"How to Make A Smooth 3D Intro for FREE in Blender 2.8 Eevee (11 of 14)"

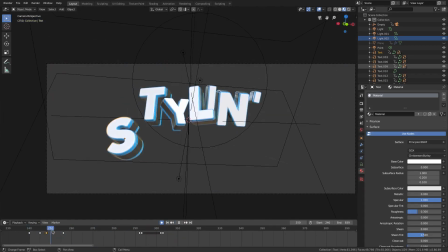[4:00]
you can barely even see it's very subtle but we will move them all downwards like that
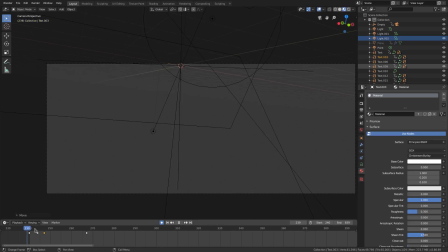[4:05]
and we'll move them some more than others and
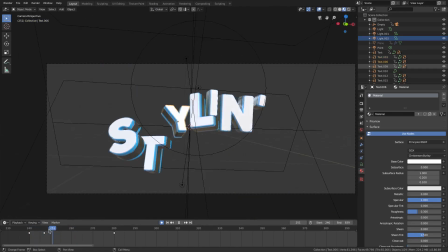[4:10]
then they'll pop back up like that so right here that with the Y and with nope and with the L but not on the same frames though because
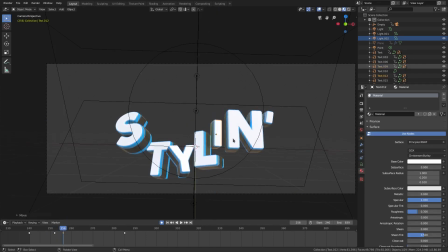[4:19]
that then I want them all they go down together and in the end and
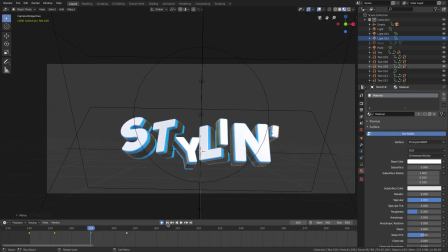[4:25]
in the apostrophe way later on all right so now the lens still looks like it's too close together so we'll move these keyframes out some more like
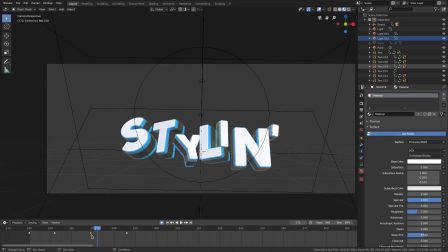[4:38]
that and maybe the N is super far behind in the apostrophe is even more behind than that all right so all
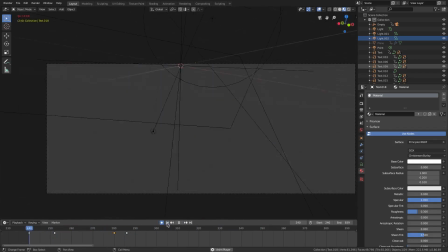[4:45]
right much more dynamic now when they come down which looks nice all
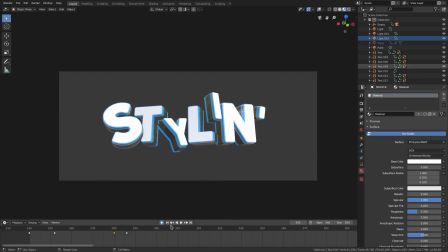[4:51]
right looks good looks good I like it now one more time through see what else we can do if
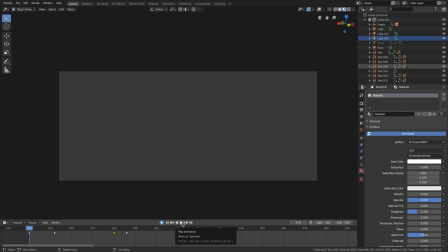[4:56]
there's nothing else if I think it's uh just gonna be too much we won't do anything we'll fix up the particles a little bit and we'll be done I think it looks good I love that
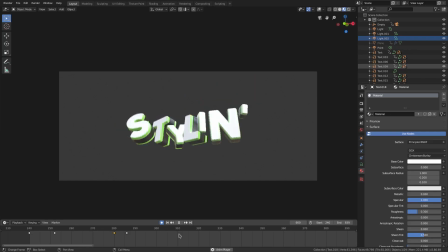[5:06]
very very smooth and very um very uh what's the word I'm looking for very I mean dynamic
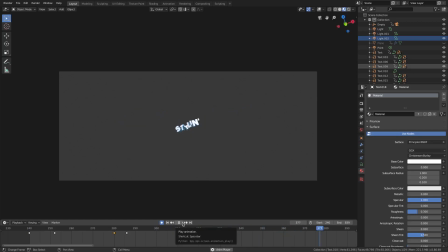[5:16]
it's it looks like it's it looks like it's moving looks like it's fluid fluid that's the word i'm looking for it's very fluid and very nice i like it it looks
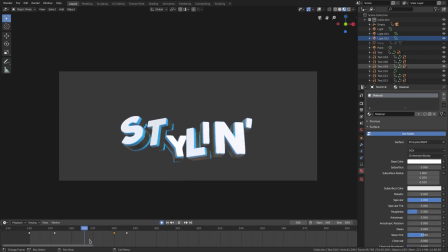[5:23]
pretty good um there is a lot more we could do we could add in other elements like little streams that are coming
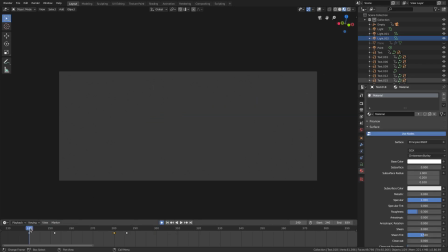[5:30]
through and stuff like that but i don't think we're going to do that because i just don't want to over complicate things i want to be mainly about the
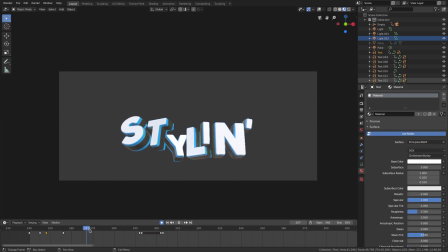[5:36]
text itself and if we do that it's just not going to be so we'll actually go ahead and move these letters up when they get about right here because i want them to kind of come up then back down uh which looks pretty cool so we'll move these like
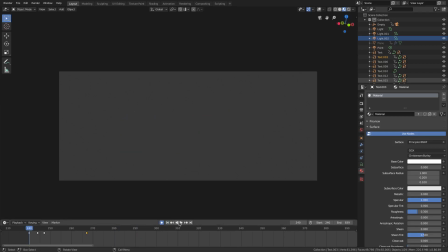[6:00]
that um we'll undo that let's do the s like that yeah
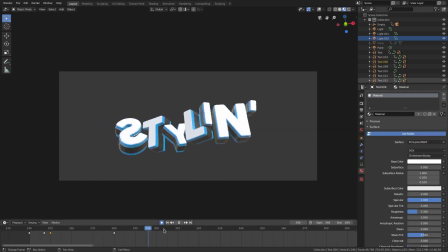[6:06]
okay so that's good and for the y i kind of want the y to be more rotatey so we'll just like uh add in a rotation key from right there and then we'll just on over here maybe we'll just rotate it
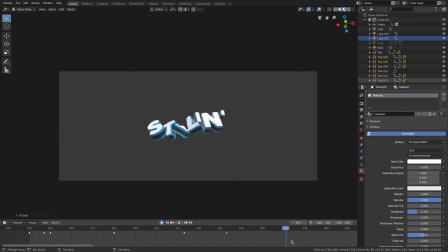[6:18]
a little bit make it look all kind of crazy like it's going like like it's in outer space like it's like it doesn't know what it's doing with its life like it has no idea where how it should be rotated and it's just doing whatever the heck it feels like doing and then
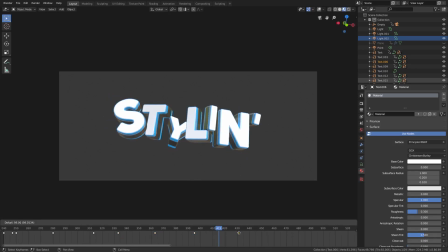[6:31]
maybe we'll rotate it back the way it's supposed to be right now and it'll be back when we do this little zoom in thing it'll snap back into it'll snap back into shape you know
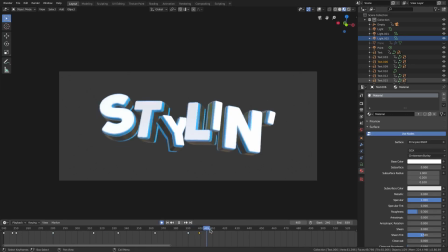[6:45]
it's it's all out of shape get your life back together why why you do this to yourself maybe
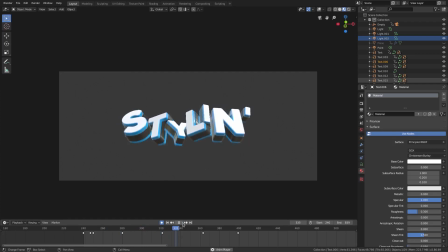[6:52]
we'll get rid of that keyframe too the less keyframes you put in them the less it's gonna look uh touched because the more and more you do it it's like if i add a key frame right here and then oh one right here and then one right here and then one right here you see how when we play this it looks like it was like i completely made it go that way so i want to be more floaty
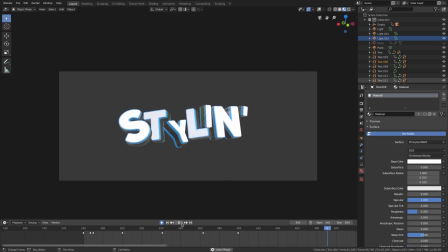[7:12]
so there we go now it looks pretty good I think the apostrophe needs to kind of fly upwards right here a little bit so we'll just hit G to move it up a little bit and then right there it'll kind of break away from the pack
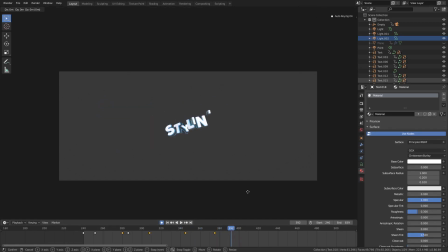[7:32]
and then when it snaps back kind of move it up and then when it gets
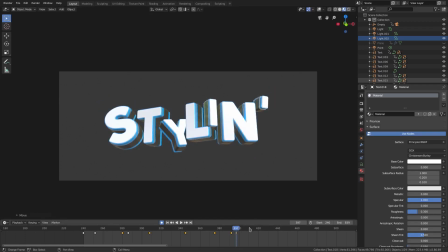[7:37]
back up close we'll snap it backwards and then it'll go inwards a little
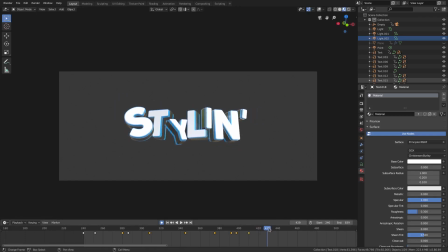[7:42]
bit a little bit and then come back out eventually like that so it kind of looks like it's its own apostrophe right i want to be more snappy than that so maybe we will move this one up and move this one closer maybe
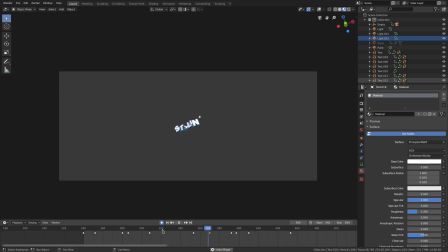[8:04]
something like this and
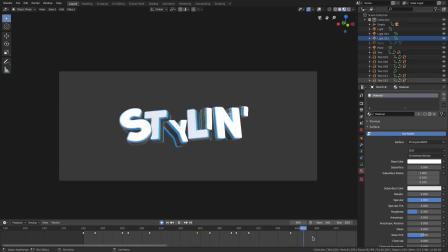[8:11]
maybe when it flips like that it looks like it's rotating but it's not the camera is just flipping so maybe the apostrophe can feel the effect of that by uh getting dragged down a little bit so i didn't keep him right there and right here we'll move it uh right there and then
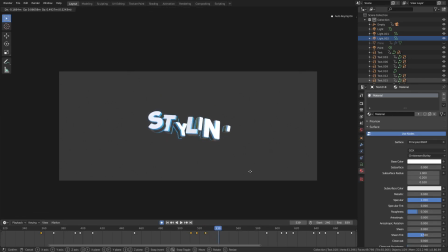[8:28]
over here we'll move it over there and then here we'll move it back to where it's supposed to go
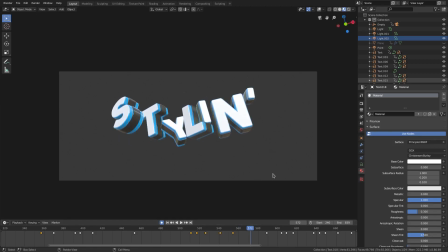[8:34]
approximately and then we'll move it up out and then back where it's supposed to go
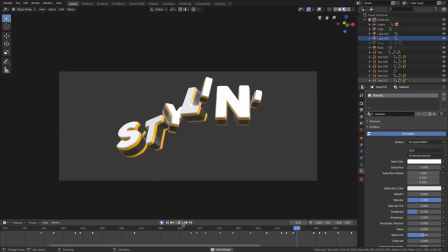[8:40]
all right so maybe oh yeah I love that it looks like it's kind of just lagging behind like
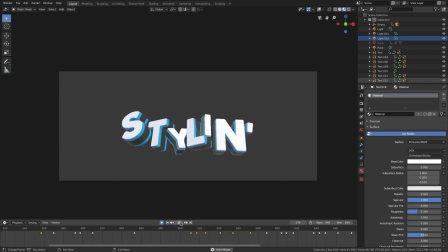[8:46]
it actually has some kind of physics or gravity to it but I think it goes inwards weirdly right here so we could pull that
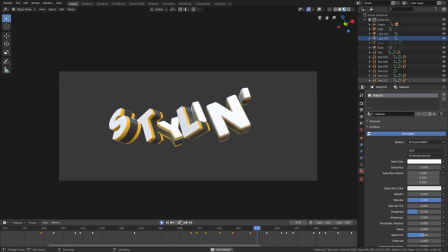[8:53]
out some more oh yeah I think that looks good kind of just like goes in and comes back out for a second yeah
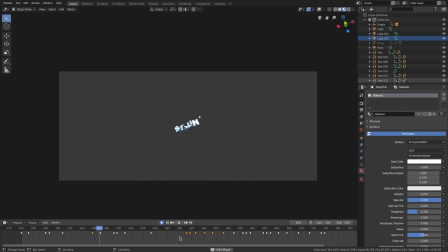[9:01]
okay that looks super good so it's the small things like this that kind of tie it together yeah
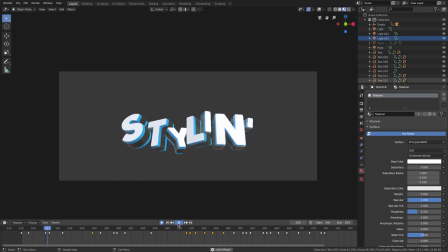[9:10]
yeah yeah definitely definitely definitely definitely I think okay I think that's it I think we should shouldn't do anything else do I think it's gonna be a little bit too much if we do maybe
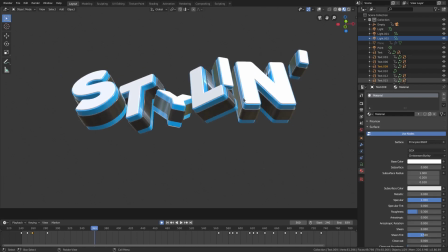[9:24]
if I just real quick if I pull this L down when it zooms out like this we'll just have a little bit of a cool thing so I'll insert I'll
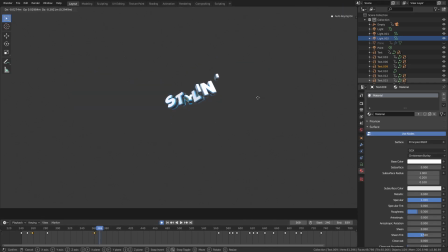[9:31]
move it right there and move up a couple of frames and then we'll move it down like this and move it down some more maybe rotate it a little bit.